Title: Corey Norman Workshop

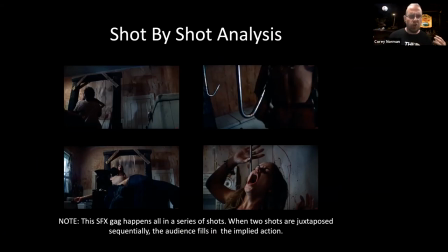[15:21]
So in this shot-by-shot analysis, we've got kind of our back to kind of medium long shot with Leatherface bringing Marilyn Burns' character towards the hook. We cut to the insert shot of the hook itself.
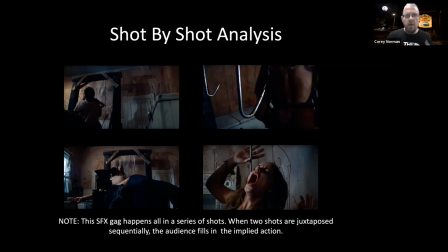[15:39]
So in this moment, we have one plus one, right? So we have our shot establishing the motion towards the hook. We continue that motion. We have the tight shot of the hook. So we know it's going to come.
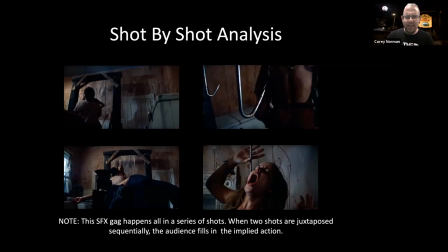[15:53]
However, as opposed to, you know, actually seeing that penetration, we dump back out to this wide shot. Now, in this instance, Marilyn Burns actually has on a harness and she's simply set into position. There's no actual penetration.
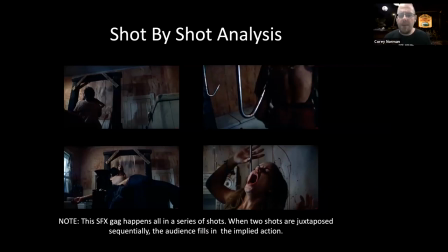[16:10]
We sell that kill, however, with the immediate next shot where we cut into the tight shot of the reaction. And this is going to be a kind of a trope, or this is going to be kind of a device that you see utilized often in horror films,
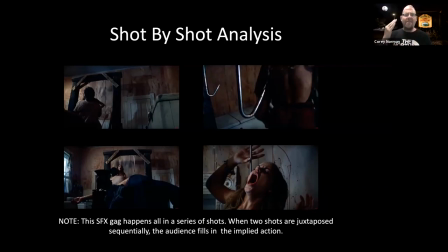[16:27]
where we're going to establish an action and then cut away to either a blood splatter, to a reaction, et cetera, so we don't see the kill itself actually happening. Now, there will be instances where, yes, we will see those kills in just a little bit,
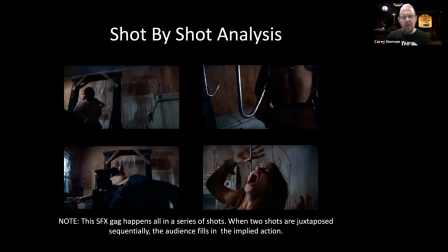[16:44]
but we're going to talk about how those are shot and framed to allow us to actually utilize things like puppetry, fake bodies, et cetera, to be able to sell that gag.
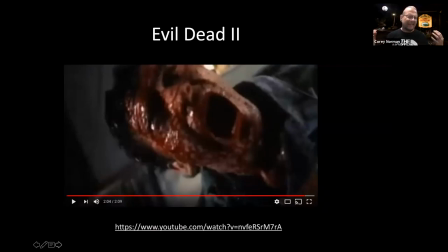[16:58]
The next kind of clip I want to take a look at is from what is, I'm going to say, in my top two horror films of all time. Technically, this is a horror comedy, and this is Sam Raimi's cult classic hit, Evil Dead 2.
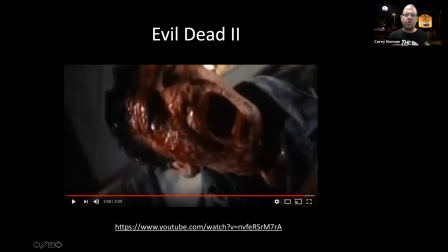[17:15]
Now, just to kind of set up what you're about to see in this particular instance, Ash, who's played by Bruce Campbell, has been possessed, or rather his hand has been possessed. And in an effort to stop his hand from kind of going crazy, he is going to lop it off with a chainsaw.
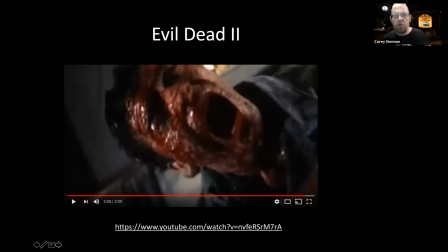[17:34]
Now, this is another instance of one plus one equals two, except here, instead of cutting away from the action, we're going to use a motivated camera move that's going to push past the action into a facial reaction. From there, the filmmakers are going to supplement with a blood sprayer.
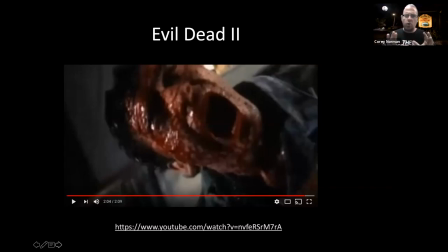[17:52]
This is simply a garden pump that is used to project blood onto our actor. We won't see the kill itself, or rather the wound itself, but instead what we're going to see in this particular instance is going to be kind of,
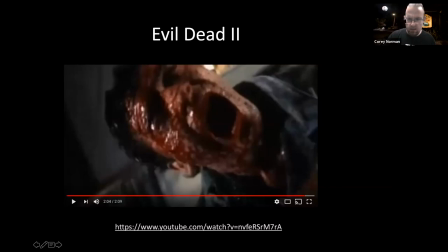[18:07]
again, that reaction to sell our kill. So let's take a look at this.
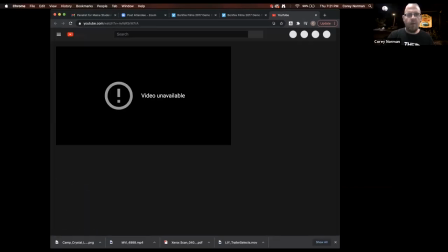[18:17]
Oh, and of course. I did not plan on that one. I'm sorry, folks. We're going to have to skip our friends at Evil Dead on this point.
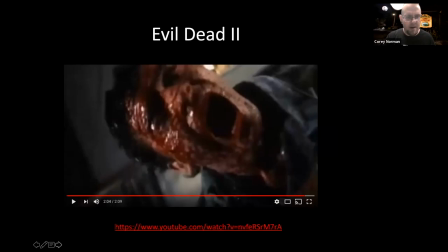[18:29]
I should have spot checked my link slightly better. The downside about pulling links from established movies, oftentimes they do violate copyright protection laws and disappear. This was here several days ago, but no longer here. So instead, let's go to one of my movies.
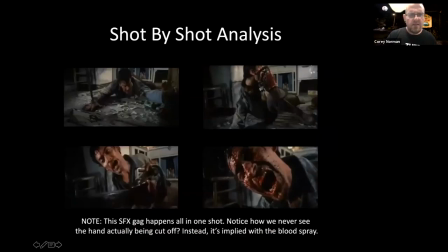[18:49]
Actually, we can talk about this, I guess, first. So here, this would be our breakdown. We're in kind of a wide shot. We see Bruce on the floor. We see him lift the chainsaw. Hand is now out of frame. Chainsaw comes into the camera, into the frame as the camera continues to push in.
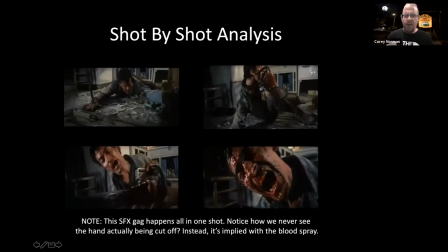[19:08]
We end on a tight shot of the face, blood spraying back. So again, this is all one shot, but we never see the actual action. This does allow the filmmakers to use a live chainsaw in this take, right?
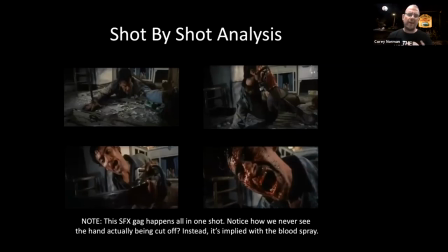[19:22]
So we get that motion, you supplement that with the blood spray, and we're able to again give the illusion of chopping off a limb.